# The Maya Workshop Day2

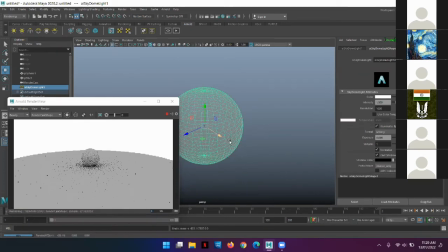17:33 You can move them around, scale them, rotate them, however your requirements are.
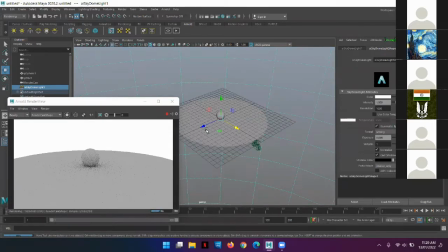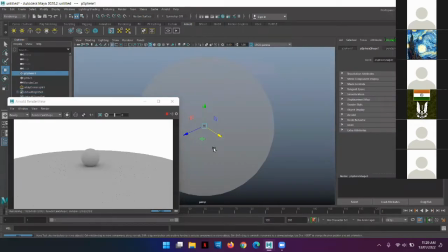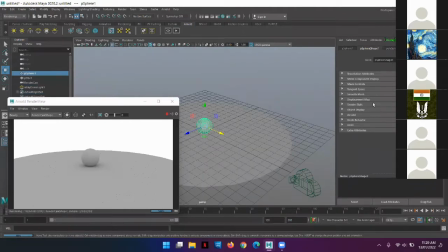17:49 But let's see what all this has to offer.
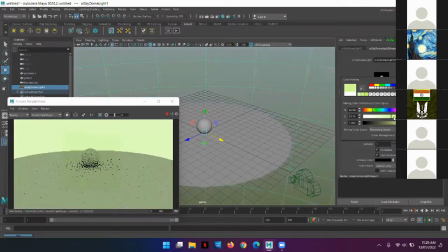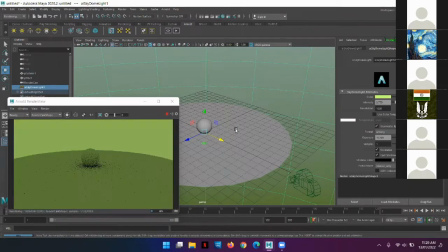18:05 So again, you can see that this is making the scene very flat because it's just throwing light from all sides. There is no space for shadows here. The only shadow you can see is this part, the part where the sphere meets the plane.
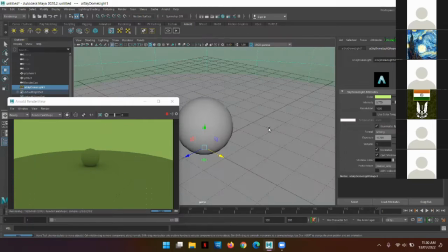18:24 But there's no shadow of the sphere on the plane. So that's because you're just throwing lights from all sides.
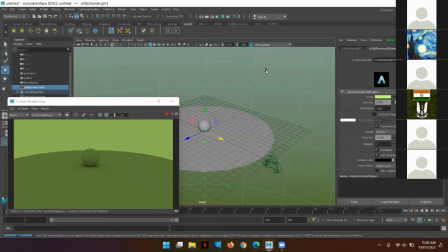18:32 So this kind of a thing is good if you want to use an HDRI. Now, I mentioned this even yesterday. So HDRIs are basically environments, and those environments are,
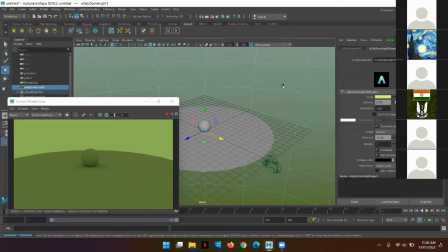18:45 fit in these lights, either a volumetric or this kind of a light, so that they can give you the same effect. I'll show you where you can download good HDRIs and how they work as well. But for now, let's move on to the next one.
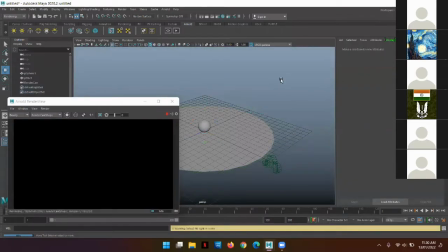This physical sky. Now for this slide, I'm going to
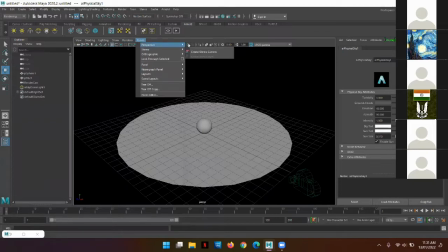19:14 go to my render cam and I'm going to unlock it.
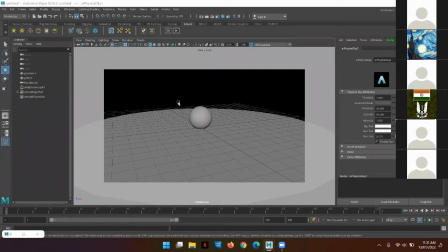Because here, as you can see,
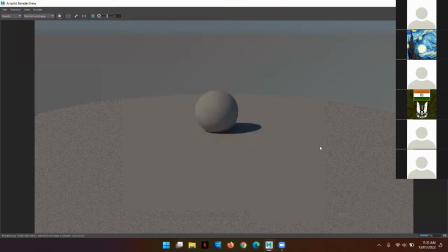19:27 this physical sky is actually a sky with an actual sun that I can move around.
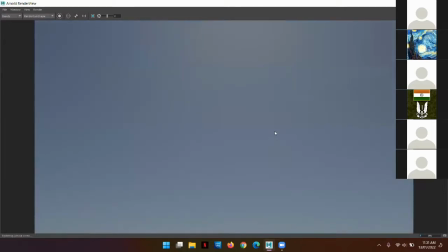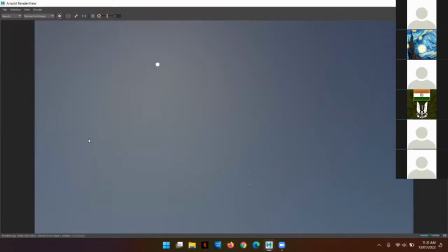19:40 So this gives me a very realistic effect. So if I have an outdoor scene that
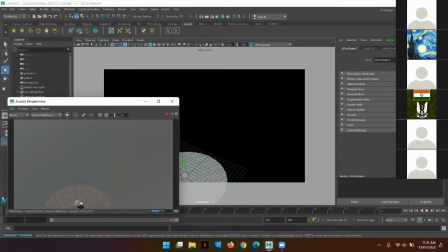19:47 doesn't have too many characters, just like a one house and a character, and it's just moving around, then I don't need to create everything else. I don't have to create everything else.
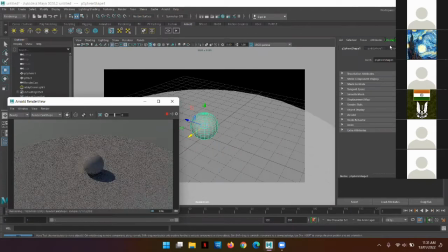20:01 So what we're going to do is we're going to see the attributes of this. Now again, you can change the intensity and the exposure, but in this,
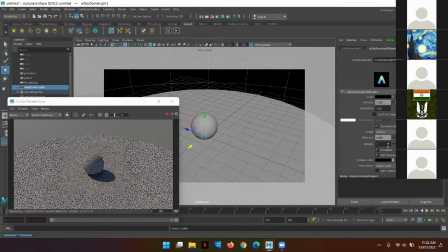20:14 what's more important. The sky radius.
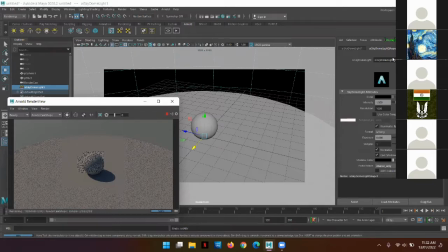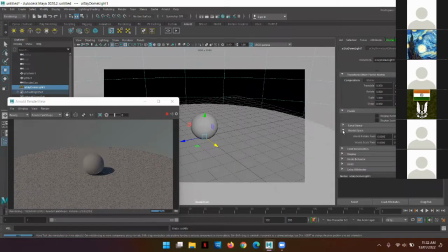See, here the world space rotate pivot and the world scale pivot. All of these things will help you place your sun.
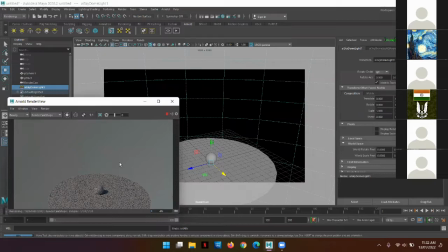20:49 So in the physical sky, it's basically a piece of land, and there's the sky, which will give you the sun and the positioning of that sun as well.
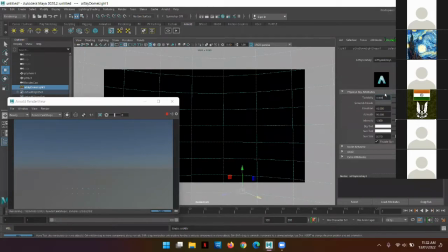20:56 So right here, you see turbidity and the ground.
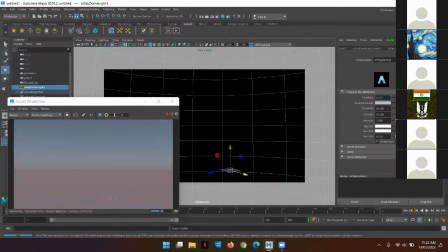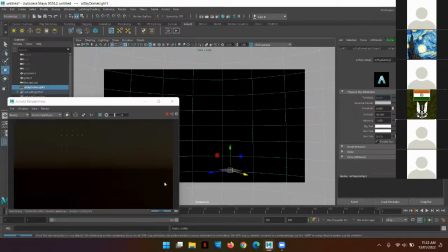21:17 See, if I reduce the elevation, then this gives me a dusk sort of a feeling. So this is taking a little time to render, but that's fine.